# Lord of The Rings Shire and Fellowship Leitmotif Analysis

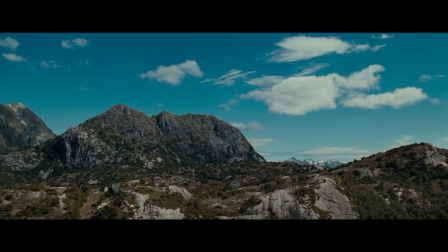(8:31)
The sureness of the theme, along with the shot of the 9 passing the rocks, cements the theme's place as being one of victory for the Fellowship.
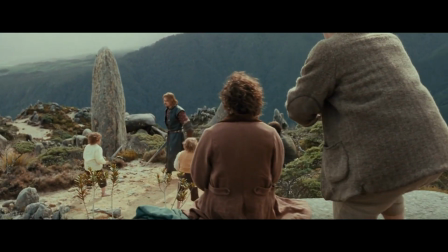(8:40)
Whenever the motif is played, it calls back to the strength of the Fellowship, as well as their determination to fulfill their goal of destroying the ring.
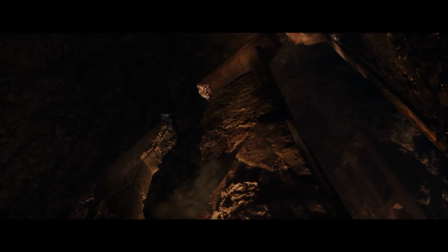(8:49)
We hear it again at the bridge of Khazad-dûm, when they are escaping the mines of Moria.
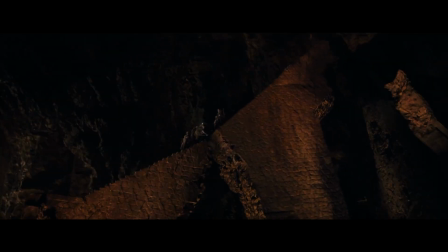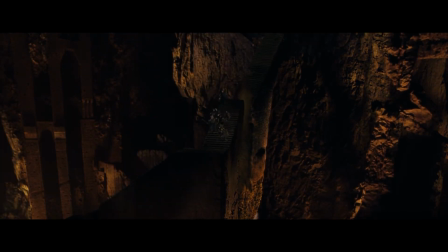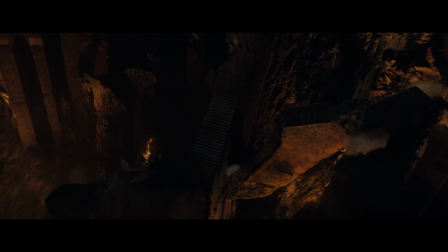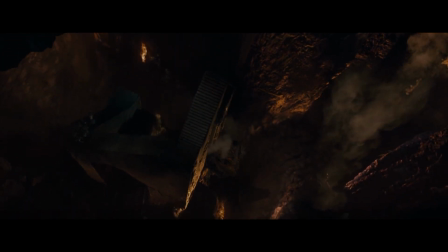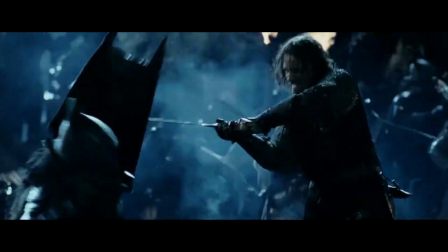(9:16)
In the second movie, we hear it at Helm's Deep, as Aragorn, Legolas, and Gimli slay one orc after another.
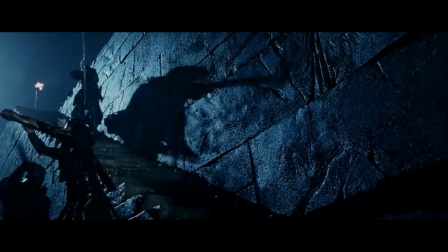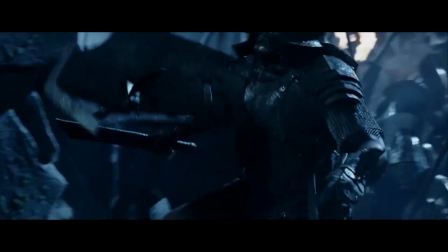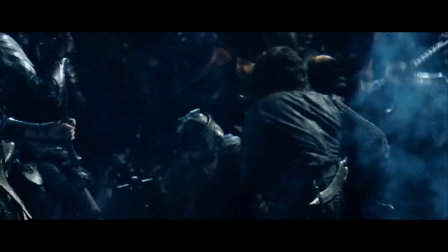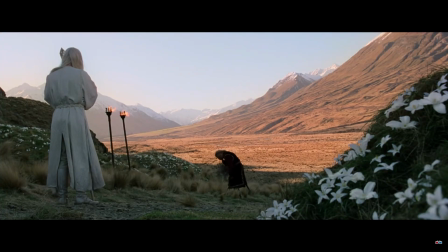(9:40)
Upon reaching the third movie, The Return of the King, these themes have been embedded in our minds.
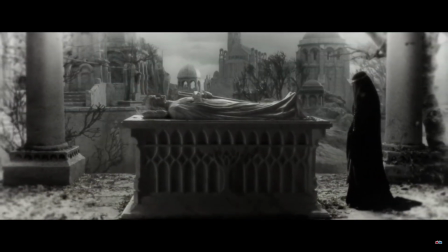(9:46)
On the steps of Cirith Ungol, the point right before Shelob the spider's lair, Frodo tells Sam to go home.
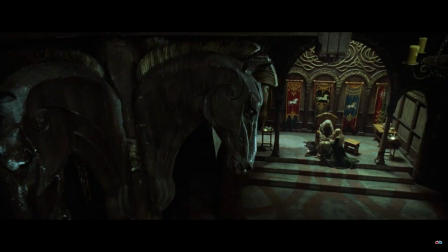(9:53)
The ring has poisoned him so much that he is letting the one thing he has left from home go. Barnaby Martin points out how the score reflects this.
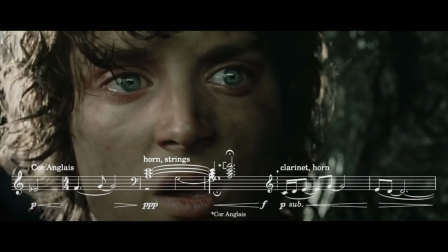(10:05) Go home.
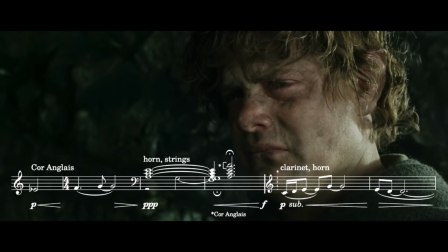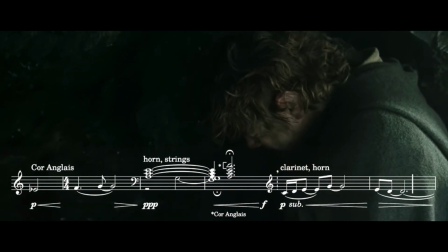(10:14)
Again, searching clarinet, string, and choron glade lines mark out shards of the Shire's theme, dissolving as soon as they appear.
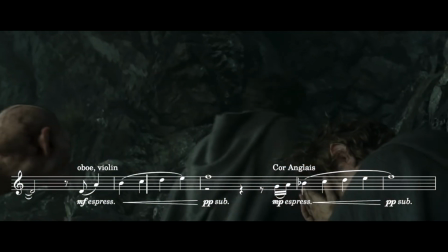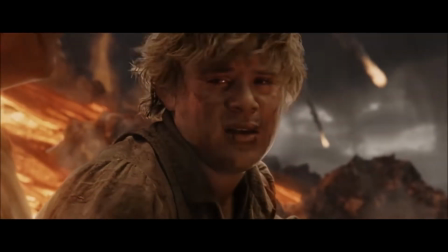(10:28)
The music reflects the loss of the memory of the Shire, mirroring how Frodo pushes home, that is, Sam, away.
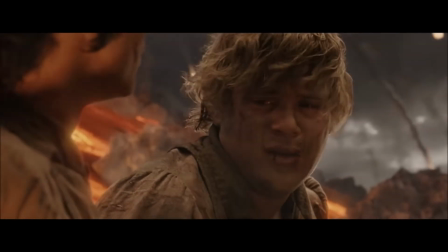(10:38)
Following the climax of the trilogy, the destruction of the ring, Frodo and Sam lay dying on the side of Mount Doom.
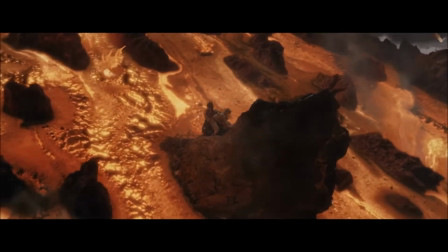(10:46)
Here, Frodo finally remembers home, as the poison of the ring is gone.
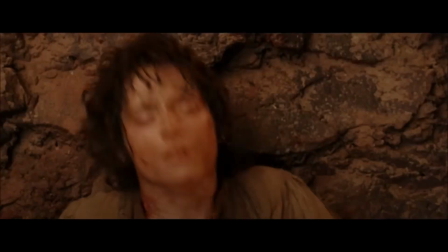(10:51)
Music reminiscent of the Shire motif plays, showing his memory returning.
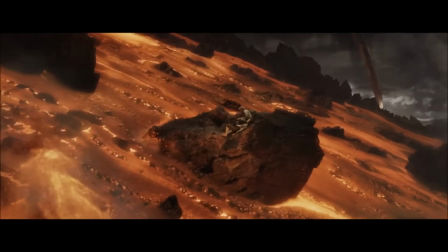(10:56)
The scene ends with the first 3 chords of the Fellowship motif, symbolizing that they have finally finished their quest.
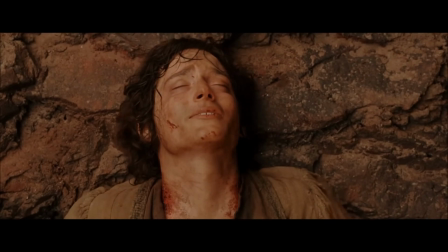(11:05) I can see the Shire.
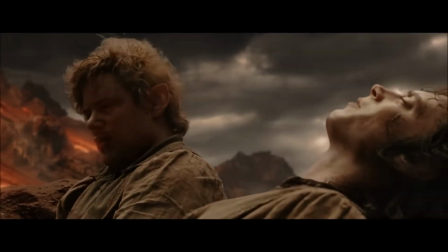(11:09) The Brandywine River.
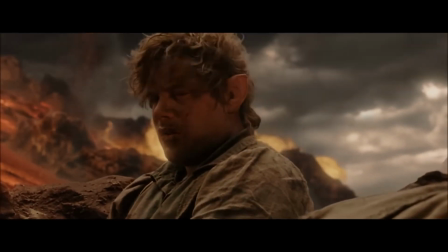(11:15) Baggage.
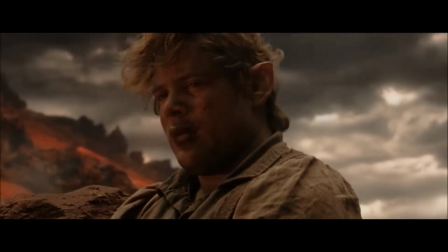(11:19) Gandalf's fireworks. The lights. In the party tree.
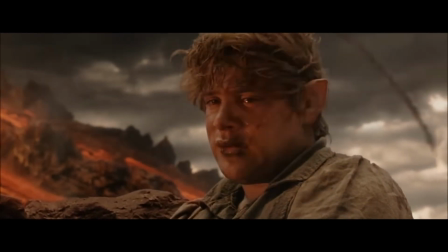(11:27) Rosie cop dancing. She had ribbons in her hair.
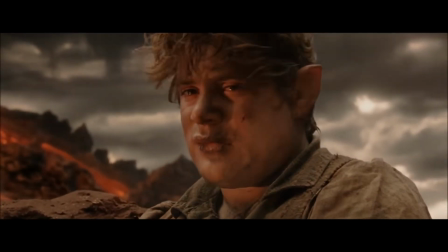(11:37) If ever I was to marry someone, it would have been her.
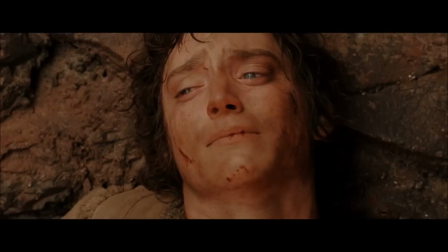(11:44) It would have been her.
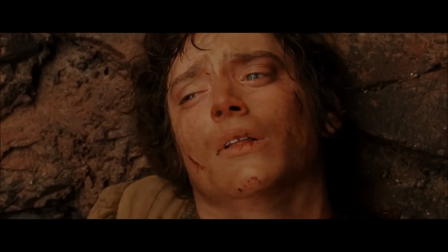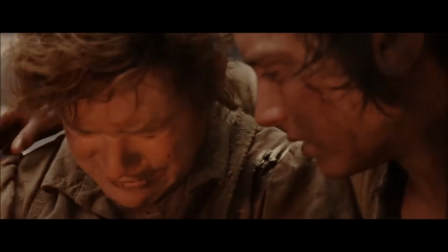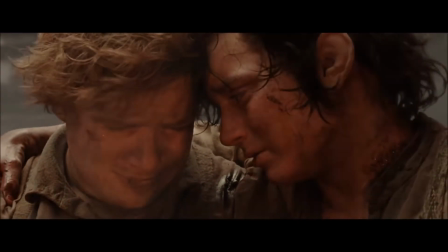(11:58) I'm glad to be with you, Samwise Gamgee.
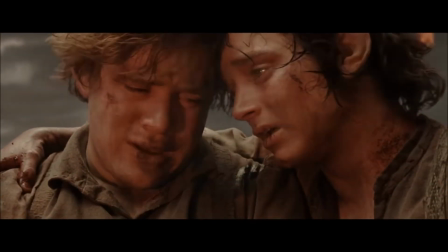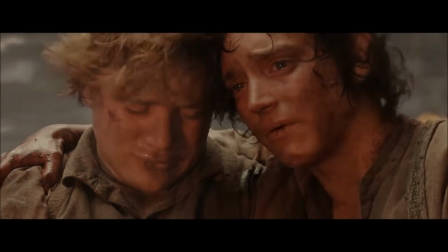(12:06) Here at the end of all things.
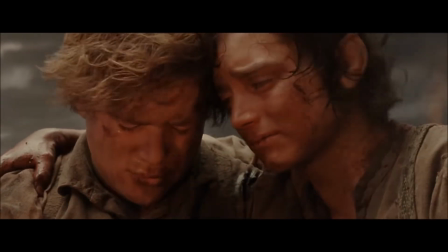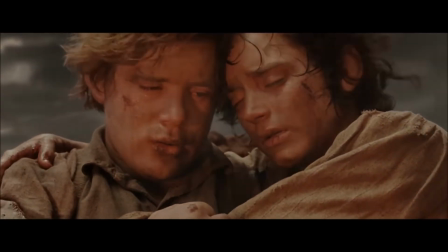The soundtrack of The Lord of the Rings is an incredible work of art to accompany one of the greatest stories of all time.
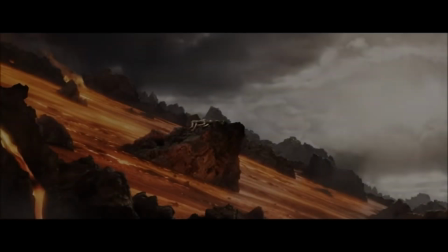(12:30)
Howard Shore uses motifs to show the beauty of Tolkien's world, and through listening, allows us to almost reach Middle-earth ourselves.